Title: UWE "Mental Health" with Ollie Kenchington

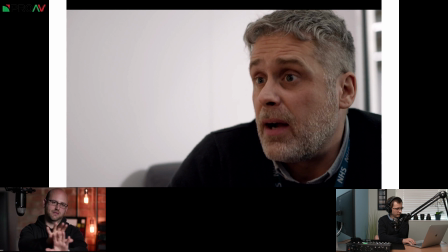So it would be kind of essentially done as a one-er.
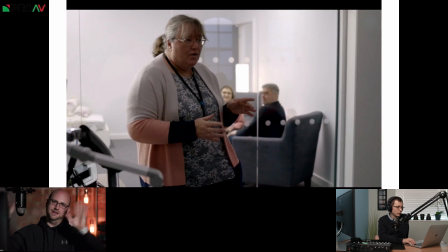So he's talking to her, and as you dolly out, you suddenly reveal the big glass wall, and all of the students sat there watching them.
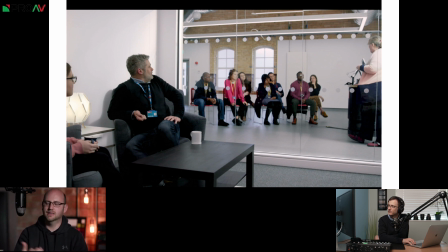But actually the space is way too small, and we weren't able to do that. So in the end, we just did it in the edit. So this worked as well. Yeah, we just hear Jane, the lecturer. We hear her say, "Thank you, James."
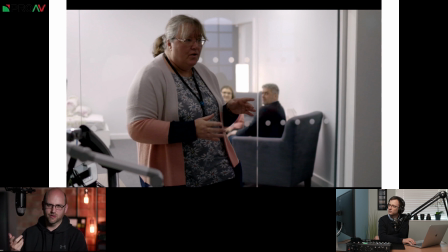And at the moment where the viewer thinks, who's there, it then cuts to her, to that shot, and then it cuts to the wide shot, to that wide shot.
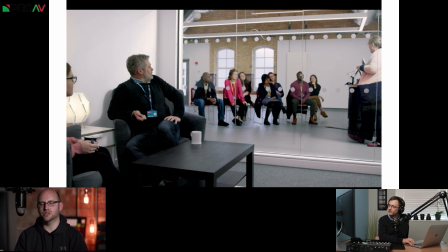So you essentially reveal, just using, again, J cuts, the transition from... And really importantly, as he leans back, leaning back to look through the window is such an important visual
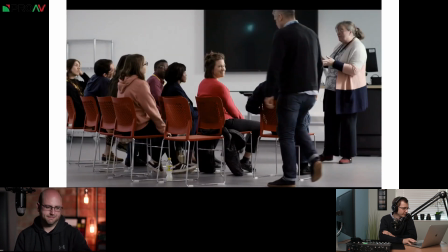sort of fit, if you like. And so in terms of filming this, was this all happening?
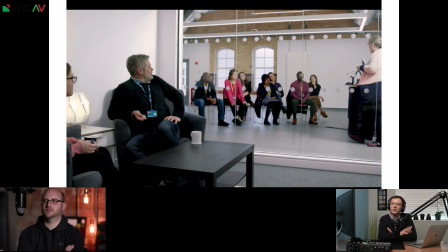This wasn't a set up environment, was it? This was all happening as an actual class, and you were running around filming it? Or class. Just because it would be incredibly disruptive if we were filming an actual class. But this is what their classes look like. Right. That is his cohort. They're not extras.
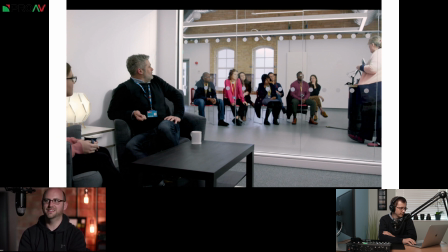They're serving the purpose of extras, but they are all doing.
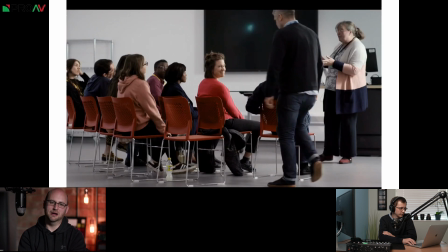And in fact, when we were filming the stuff where they're talking to Jane, they said, what do you want us to do? And they all sort of sat there thinking, we're on camera.
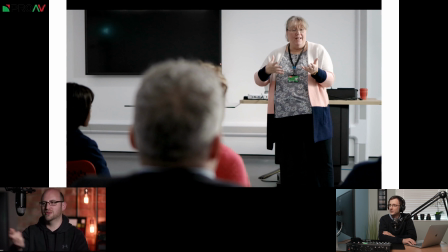I said, well, just pretend it's like a normal class. So in fact, when they're going through all this stuff with Jane, she's like, okay, well, blah, blah, and she just carries on. And then you have to kind of go, actually, guys, can we just go back a little bit? Because I now need to do this from another angle. And you have to remind them that actually now it's not a real class, so it's a difficult line.
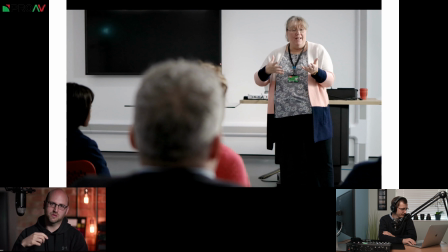But a lot of this stuff was meant to be the stuff in the corridor that, as I said, because the gimbal was faulty, we couldn't use. Problem. So we ended up using this stuff more heavily than actually was originally planned.
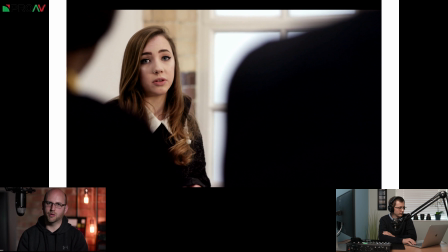But I think we just about get away with it. There's a few shots in there that I probably wouldn't have stuck in if I'd had a choice, just because they were a bit kind of throwaway at the time.
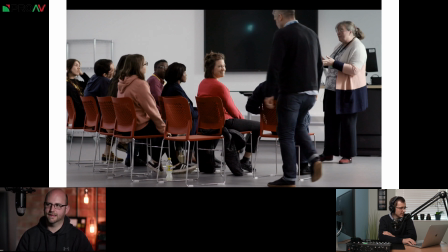But sure, but again, as I say, it helps build some of that authenticity. And there's a few real nice touches in here, like her smiling at him as she walks back, and there's some really nice little touches.
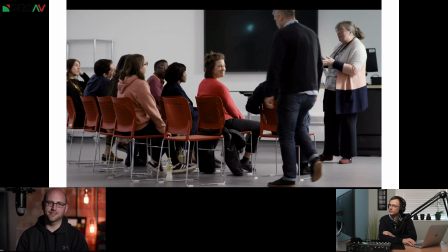Yeah, which was completely unplanned. She just did that, which was really nice.
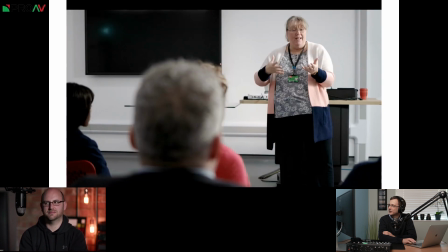A happy accident. Very nice. So then we go full circle, like you said at the beginning,
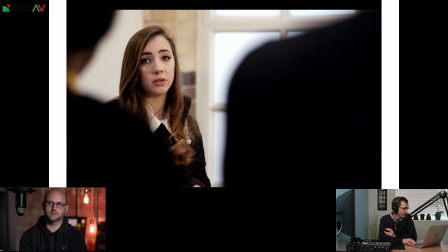and we see the two paths, if you like, connect. Yeah. So the framing of this is kind of just medium close up, and I'm hand holding the camera. I'm moving between people's shoulders to kind of give that sense of the viewer being in there with them, being,
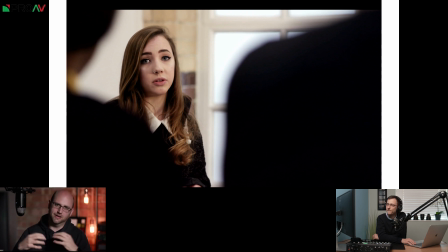trying to see her, making it look like it's a full classroom, which it was. But partly that's also because we'd slightly run out of locations by this point. So this is actually that exact same space that those last shots you just looked at. We've literally just turned around.
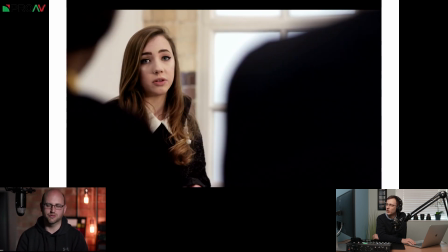So that's exactly the same room. I've just turned the camera around sort of, 45, 90 degrees to the left.
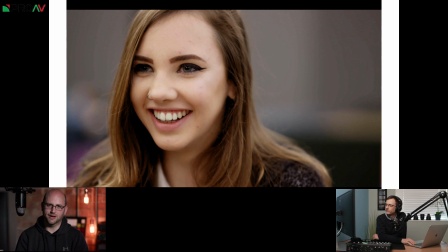So we wanted it to kind of not be, if we had gone any wider, it would have given that game away.
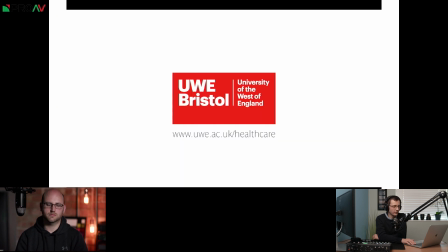Absolutely. Cool. And then logo to play out. So if we've got any questions now is a great time to leave them there, by the way. But I think the last little bit that would be good to talk about is something about the working with the clients in terms of productions like this. And what I find really interesting with this is that it's repeat work that's not done as one chunk. It's spread out over a good few years. I mean, you said 4 years you've been working with this university. Is that because you take each one as a time and they've gone, that worked really well, let's just do another one next year?